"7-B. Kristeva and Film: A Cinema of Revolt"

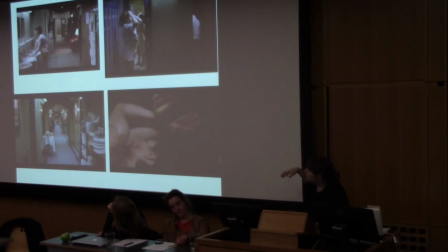(53:04)
And this bottom scene is a scene where Leo Semino is cleaning his wife's body, and she's covered in the flesh and blood of one of her victims. This is also the kind of repeated scene in the film, which of course further highlights the futility of sanitizing the body from what's foreign within.
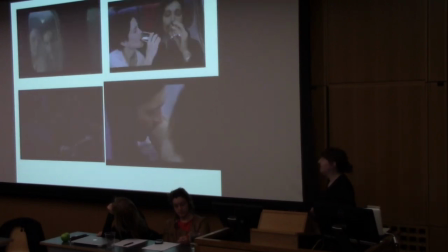(53:25)
And in another scene that I won't do a detailed analysis of because of time, but, and I'm sorry it's so dark, some of the images, but Shane and June, when they're coming, Brown, when they're coming to Paris for their honeymoon, we again get this kind of privileged space, which is the airplane,
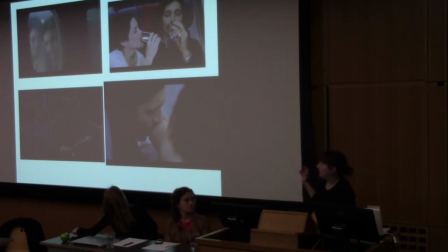(53:44)
and the framing and the sound all work to create a sense of the airplane as a kind of contained space, sort of the quintessential controlled environment, but at the same time a space in which bodies are kind of vulnerable to each other and in proximity to each other.
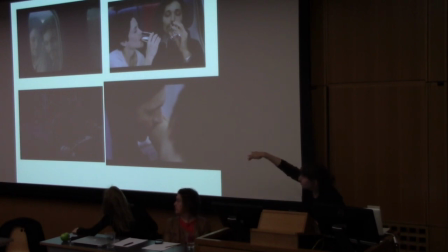(54:00)
And the scene that the image that's really dark is these businessmen all sleeping in the intercontinental flight. So again, sort of privilege but also proximity. And Shane is being afflicted by his desires. He goes to the airplane washroom and
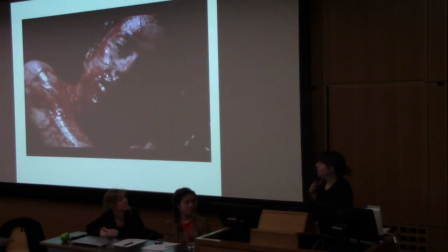(54:18)
suddenly this vision of his wife bathed in blood, looking kind of blissful actually, intrudes into the image. which is very striking because June has a kind of childlike, pristine, and pristine kind of image throughout the film.
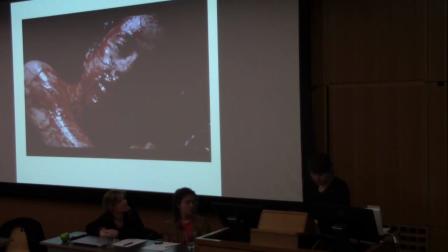(54:33)
So here in the confined and regulated space of the airplane, desire and otherness intrude into an otherwise mundane scene, graphically exposing the fallacy of immunity.
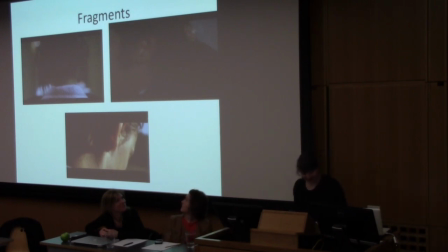(54:47)
I'm just going to change the image so I don't have to look at her covered in blood. A lot more men die. There's only like one woman that dies in the film. There's a lot of men that die. The non-immunity extends beyond the two disease characters to permeate most of the relations in the film, so victims are lured by desire to their perpetrators.
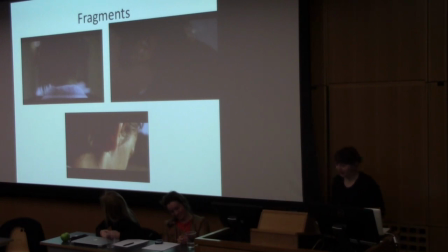(55:06)
A lab tech feels herself drawn to Shane's plight, and June is propelled by the mystery of her husband. So by emphasizing the undeniable desire that flows between bodies, the film highlights the fact that susceptibility to one another is our general condition. And I think she's asking us to consider the body anew and to recognize bodily vulnerability not so much as a cause for psychosis,
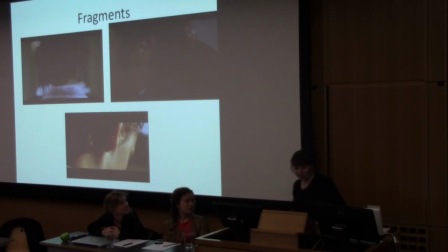(55:25)
but rather as a condition that the Western subject has historically been able to disavow. So while objection may solidify the identity of the subject, Denis' mode of filming suggests that we consider new modes of thinking about our embodied existence that do not equate the non-integrity of the body with psychosis.
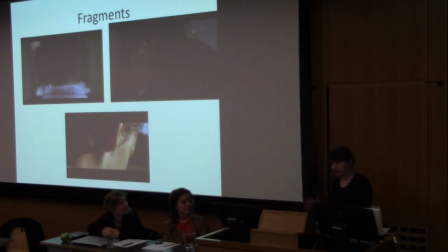(55:41)
And I think there's connections to queer theory and critical disability studies here. Really briefly, I'm just going to show you cinematographically how I think she challenges myths of the body as coherent, unified, and readable in terms of traditional identity markers, which are all myths that dominant cinema perpetuates.
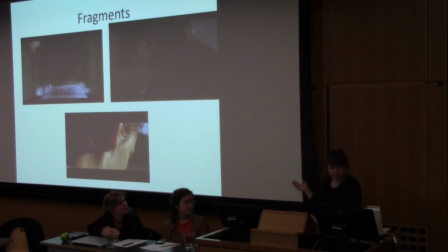(56:00)
So she tends to shoot the body in fragments rather than as a unified whole.
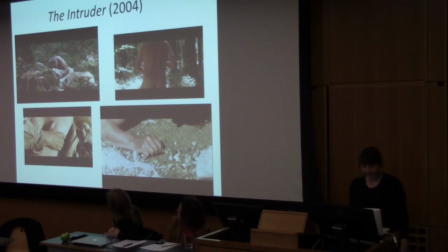(56:06)
This is from another one of her films, The Intruder. And also her filming of love scenes is really interesting.
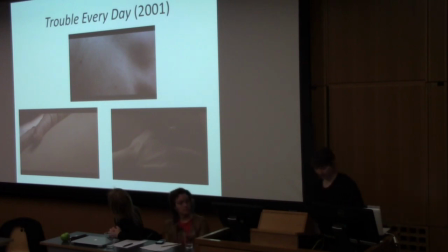(56:13)
It's very hard for the gaze to kind of find its footing in her love scenes. So in every case, she's sort of foregrounding the unmasterable singularity of each body at each moment and privileging the exposure of the body over narrative development or psychological exposition. How am I doing for time? About five more minutes. Five more minutes, okay.
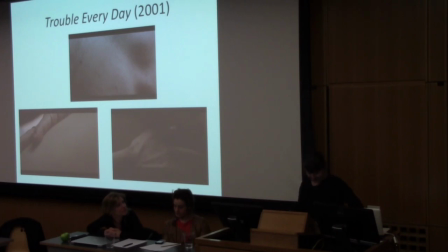(56:33)
Discussion and maybe some more clips from Tree of Life and Building Time. So the themes of immunity and risk, of course, gesture beyond the immediate narrative of the film. The disease bears the trace of the French colonial past and its Guyanese origins, which is typical of Denis' interest in France's post-colonial history, or colonial history.
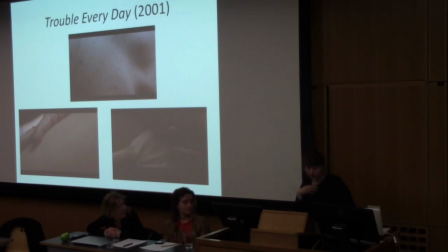(56:53)
While these identity categories and histories haunt the narrative, the film reveals that the body always operates in excess of their meaning. Rather than otherness originating from a source that the Western body already recognizes as other, that is to say from the former colonies, the disease and trouble challenges the assumption of who the other is.